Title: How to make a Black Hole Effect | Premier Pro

Hey. Hey there. Sorry. I was traveling through a black hole. You'll see soon why. Also, I got bald. I don't know how that happened. But anyway, today's video is me testing my abilities and whether am I a good editor. If I am a good editor, so I'm gonna test my skills and do this video. I got the idea to make this video from this channel, and it's so amazing. And I decided to test my skills and see if I can do this effect.
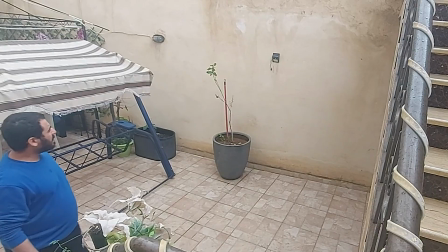And let's do it. To start this project, record yourself walking next to the black hole.
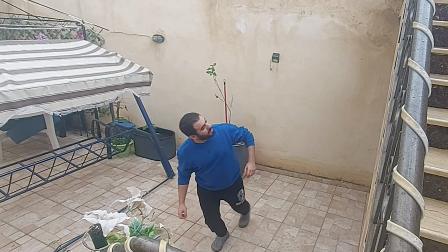Also, make sure to have an empty shot so you can use it later.
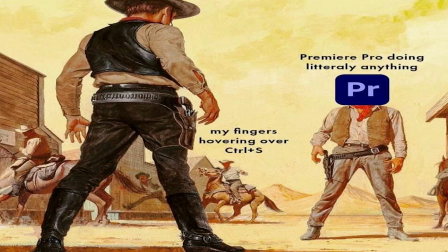Now, after you finish, fire up Premiere Pro to start editing.
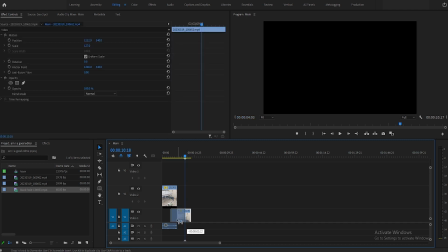Place the shot of you walking on top of the empty shot and then look for a video of a black hole on the internet and add it to your project.
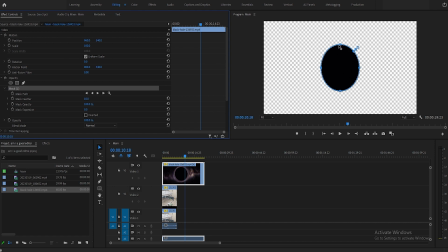After that, you will mask the hole and increase the feather so it blends well with the background.
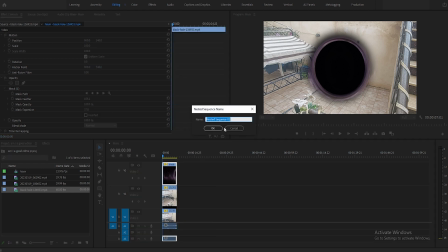Nest it, and after that add the transform effect from the effects menu.
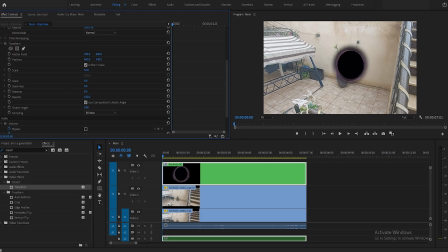Resize and position your black hole to fit your shot. Now it's time to animate the black hole opening. Place a keyframe in the scale tool and under the transform effect we added earlier,
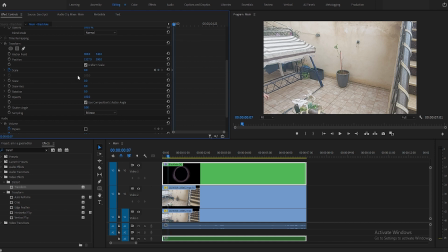and put the first value at 0, then move a couple frames ahead and place another keyframe and change its value to 60 or whatever works for you.
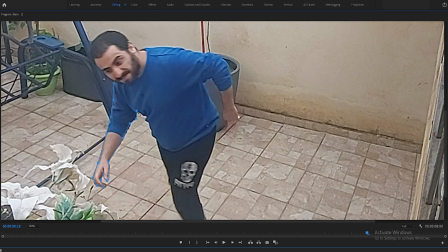Moving on to the most annoying part in my opinion, which is masking myself.
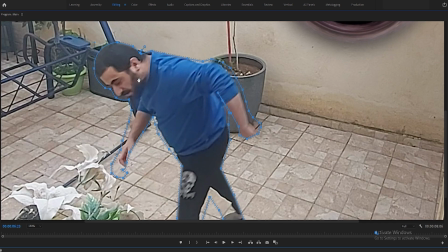First, make a cut at the part where you will get sucked in the black hole and move it on top of the black hole. Now pick the pen tool from the opacity section in the effects control and start masking yourself out.
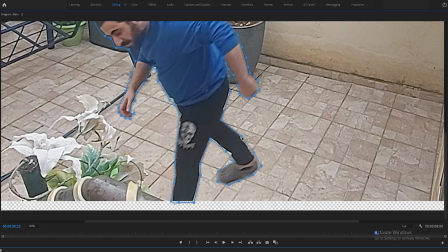I did this for 8 frames. You can do more or less, depends on how you like it.
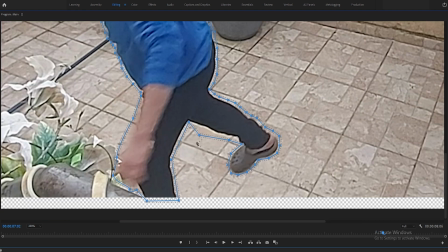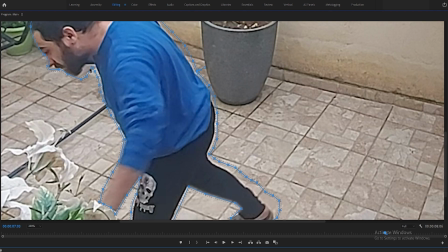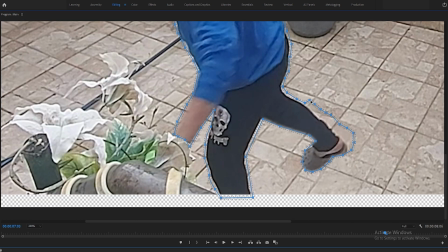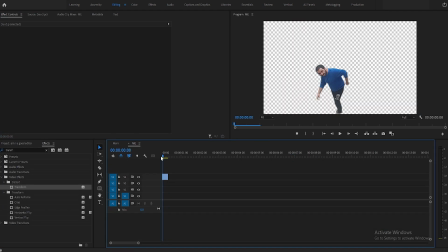After finishing that part, nest the masked part and give it the transform effect,
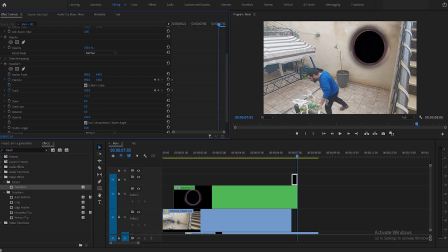and use the stopwatch to animate yourself going in the black hole. Execute this part since Premiere Pro was acting strange for some reason.
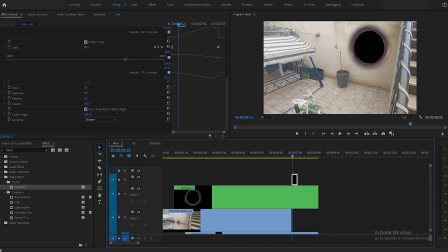After you animated yourself going in the black hole, I added that whirl effect to add a bit of slight bend when going in the black hole.
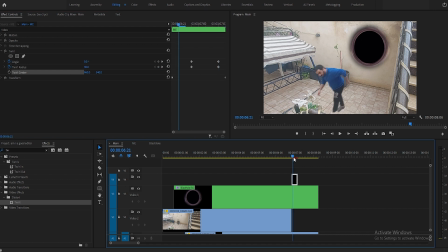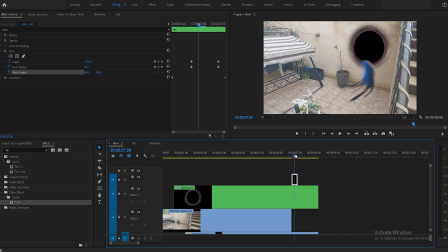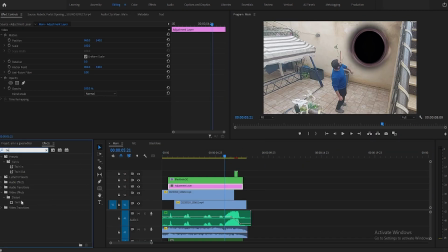After that, I decided to add an adjustment layer and add another twirl effect on it. I masked it in a circle behind the black hole so it can
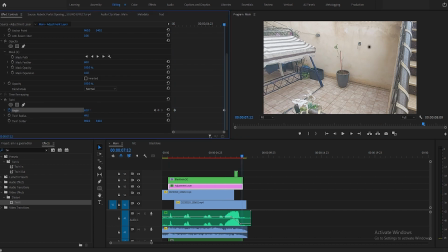give the effect that the black hole is manipulating the area around it.